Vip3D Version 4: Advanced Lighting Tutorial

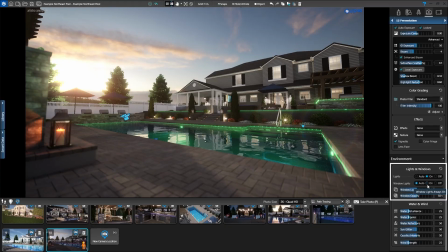744s
This project has staging lights inside the house itself, so we'll let the actual interior lighting show through naturally. Set window lights to off. Now let's control the window opacity, which affects how reflective the glass appears.
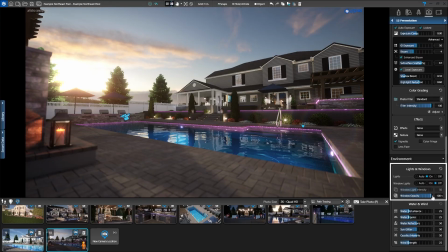761s
At 100%, you get pure reflection. You can't even see through the windows anymore. At 0%, there's no reflection at all. The glass is invisible. Set the opacity to 70% to catch just a little bit of
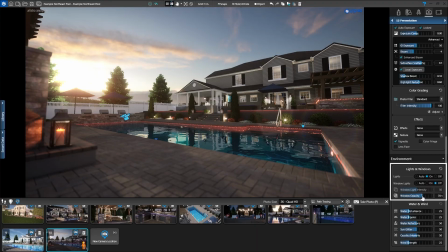776s
sky and depth in the reflection while still letting the interior light show through. As you make these adjustments and find settings you like, remember to update your camera location. Just click the camera pin in the thumbnail to save your changes. The last section is water and wind.
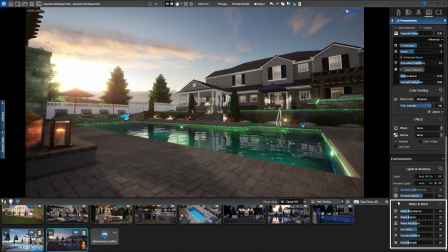795s
This is where you really bring your scene to life. The default settings provide a good balance that works for most shots, with nothing too extreme. Water disturbance controls how agitated the water surface is. When the slider is all the way down, the water is flat.
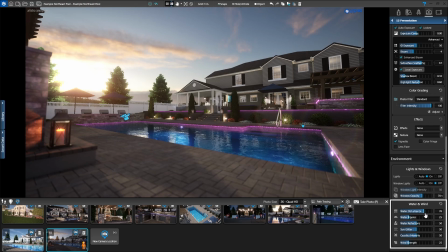812s
When the slider is all the way up, it looks like everyone just finished swimming. If we set disturbance, ripples, and wind to 0, the pool looks completely flat and somewhat lifeless. We want subtle movement.
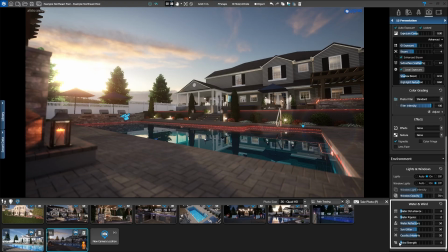827s
Since water is affected by wind, we'll leave disturbance set to 0 and let the wind create natural movement on the water surface. If we set the wind strength to 100, you get these beautiful ripples as the breeze touches the water surface.
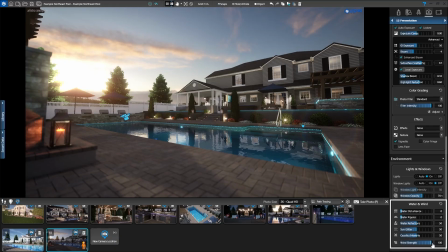842s
That's a nice effect, but we don't want too much movement. We want this to feel like a still, romantic evening. So set wind strength to 50. Water ripples are generated by water features. In this case, the scuppers over here. It's good to have some ripples enabled for realism.
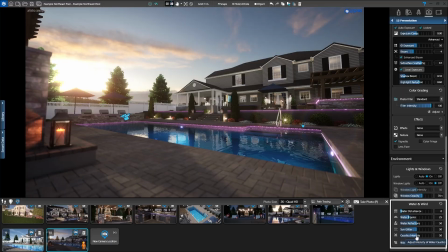862s
Caustics are the light patterns that appear on surfaces underwater. Since the sun is not hitting the water, we'll set the slider to 0. Sun glitter controls how the sun reflects off the water surface. If you increase water disturbance, you can see some glitter appearing where the sun would be hitting those ripples.
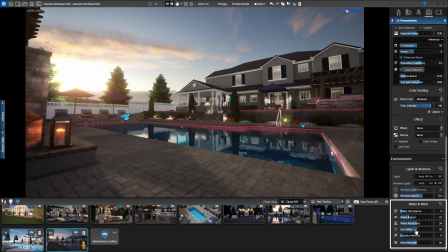881s
But since we want a romantic, calm mood, keep water disturbance and sun glitter off. Great! We have a beautifully composed scene. We've come a long way from location number 9 where we started to where we are now.
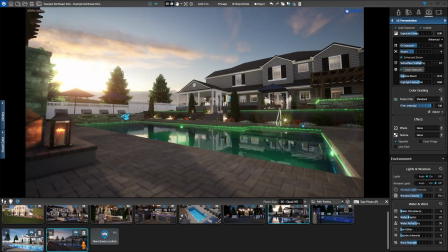897s
The transformation is remarkable. Now it's time to path trace the final render. Path tracing uses realistic light bouncing to create photorealistic results, but it will make everything look slightly different and often slightly darker.
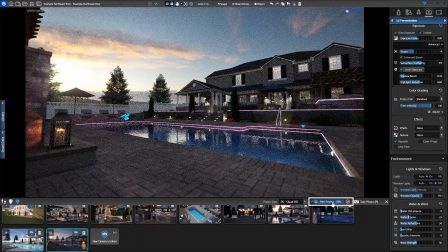913s
Let's turn it on. First, we'll review the path tracing settings. Click the gear icon to see the options. Preview controls what you see right now as you work, and Render controls the quality when you click Take Photo.
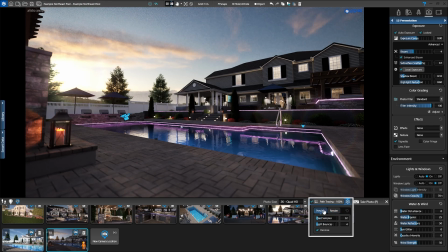931s
Path tracing is computationally intensive, so for preview, you can use very few samples to get an idea of the lighting. Samples determine how many times path tracing analyzes each pixel in the scene.
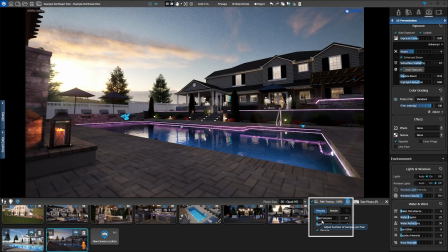945s
The more samples you use, the slower it renders, but the less noise, those little speckles, you'll see in the image. For preview, set samples to 32. Under Render, for typical shots, 512 samples is quite good.
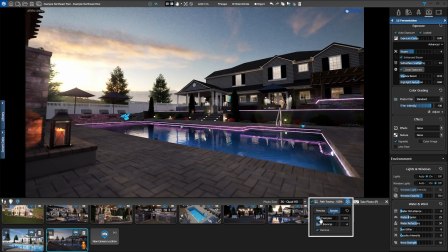963s
For our marketing shots and videos, we use 1024 samples. That's what we'll set under Render. Remember, the higher the sample count, the longer the rendering time. Light bounces control how many times light bounces through water or reflective materials.
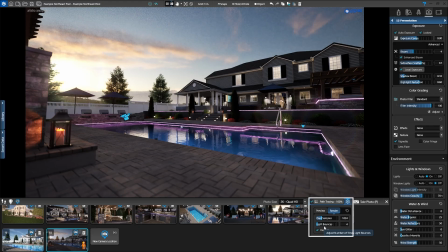980s
If many layered reflective objects, like a waterfall in front of glass, you'd need many light bounces to capture that accurately. But for most scenes, you won't have that level of reflectivity.